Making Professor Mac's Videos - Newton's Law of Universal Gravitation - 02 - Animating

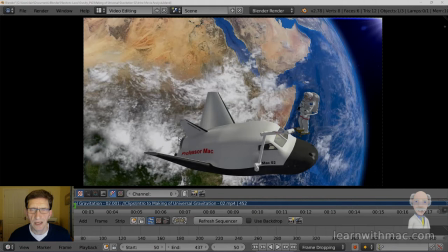Hi, my name is Ian McGregor and I produce the Professor Mac videos on YouTube. Today I want to explain how I use a program called Blender to create the animation which creates the movement of the character of Professor Mac and all the objects around him in those movies.
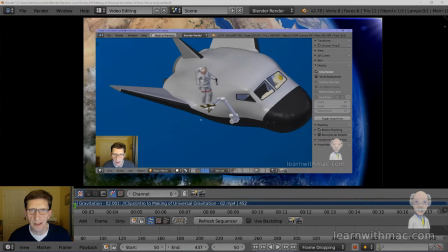Last time I showed how I use Blender with models to create the images
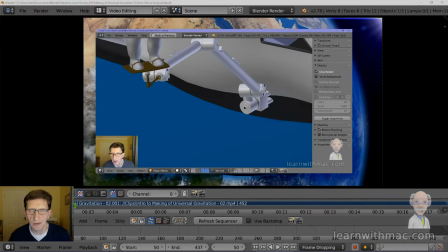which then go on to be added together in one continuous stream of images to create the animations.
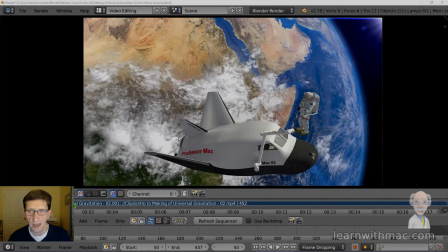As part of that, I have to create movement of the objects, and it's that which tells a story and shows the way in which objects react under the influence of forces such as gravity.
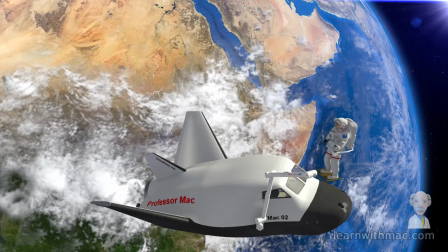The sequence you've just seen is the first few seconds of the new video I'm working on,
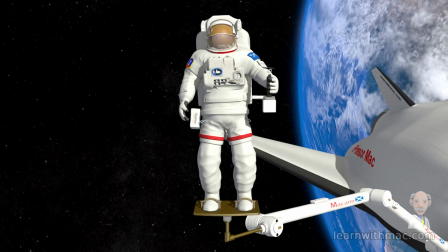which is on Newton's law of universal gravitation, and that's part 2 to a series of videos on that particular topic.
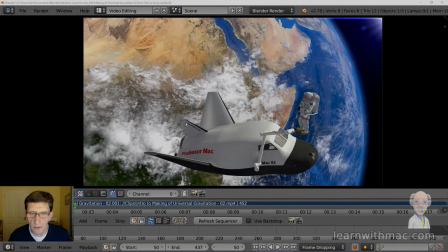So here we have the sequence we saw at the beginning of this video loaded up into the video sequence editor in Blender. And what I want to do is step through that sequence and just point out some of the animations that I had to create when making the video sequence.
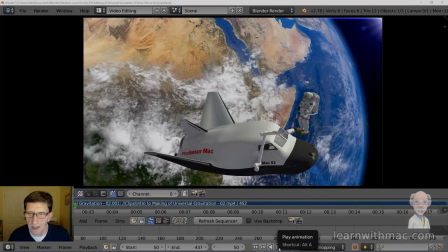So first of all, let's play the scene in its entirety.
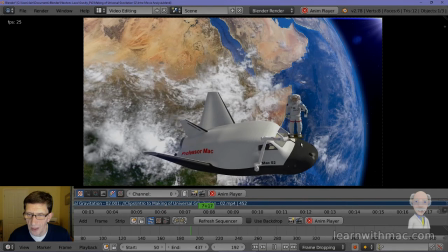So we can see Professor Mac is on a platform which is attached to a robotic arm,
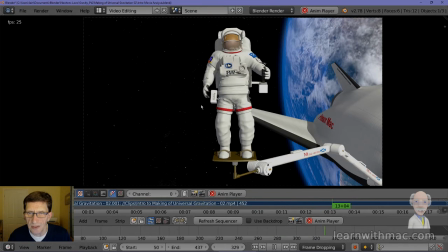and as it comes into position, the camera switches.
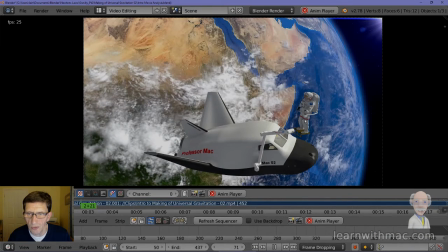We see Professor Mac taking the controller which controls the robotic arm and pushing it down.
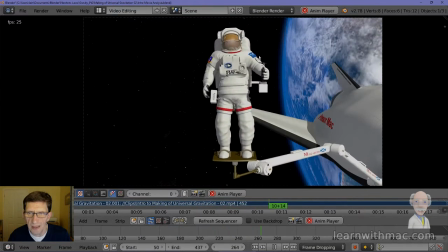So if we ignore Professor Mac for a moment, we actually see that back here the Earth is moving, and you can see it much more in this shot.
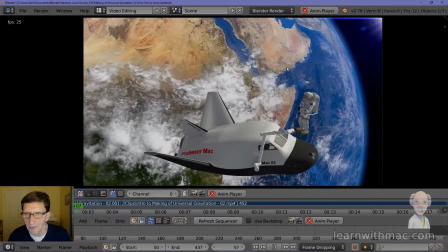You can see it slowly rotating round. So there we can see Earth, and I had to
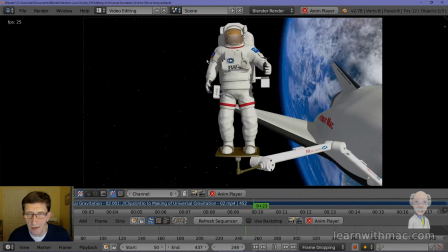create that movement of Earth by slowly rotating the model of the Earth as part of the animation sequence.
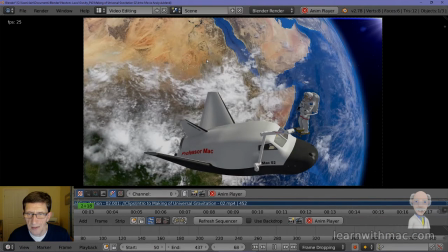We have Professor Mac here. He's animated. You can see that as he moves round into this position, you can see his arm moving.
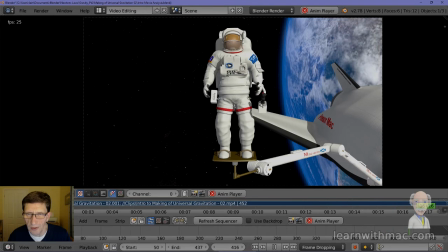He pushes down on the controller and starts to look towards the camera.
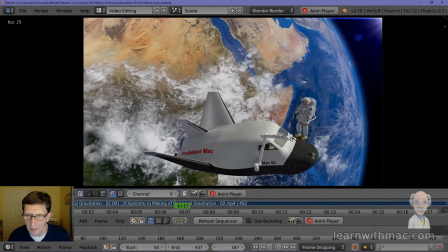The robotic arm is also animated.
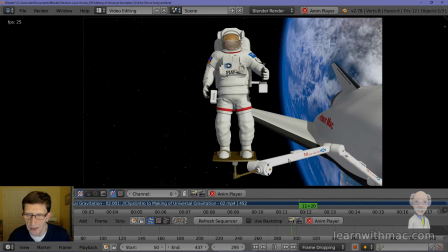It has inside it an armature, which I'll explain in a moment what that is, and that allows me to
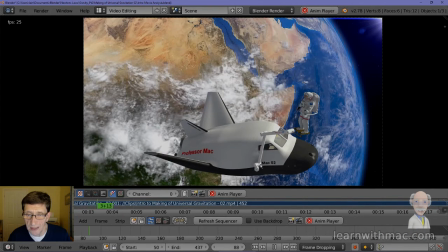move the arm more realistically, like it would be if it was a real robotic arm.
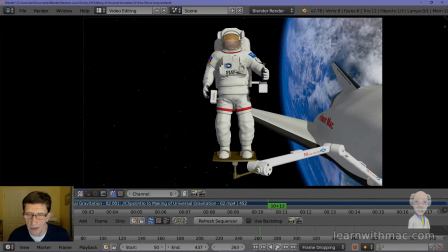Now, there are some subtleties within the animation that perhaps aren't obvious right away.
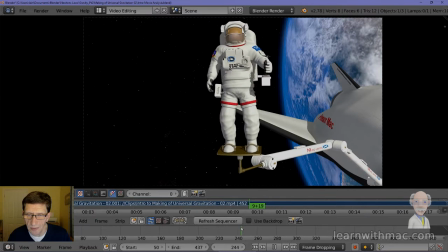For example, as this arm comes into place, you can see that as I play it, there is a slight bump as it comes to stop. You can see that it's flexing, moving up and down.
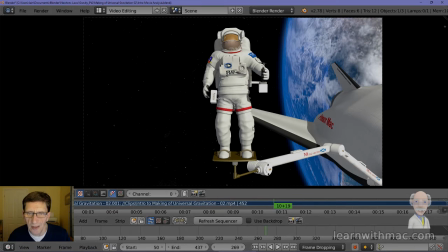And although you might not have immediately noticed that, it's the subtlety of that kind of animation that makes the thing look real. If that was absent, then you would notice it. You wouldn't know why there was something wrong,
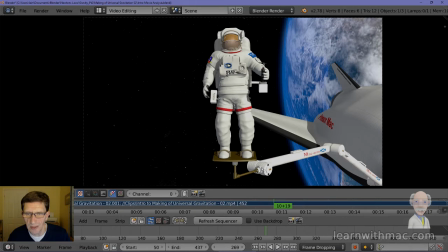but it's those little details that make the difference between something looking artificial and something looking realistic. Similarly with Professor Mac, if you have a look here, just watch his face.
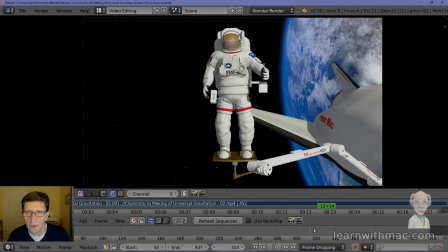Just before he moves his arm, his face turns to look at his arm. His arm then moves. He then pushes down on the controller, and then you can see his body moving. Look at his body moving from one side to another,
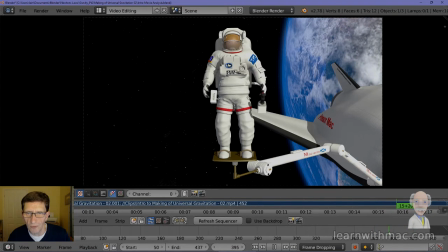which you would naturally do to compensate for the movement of your weight as you were moving your arm.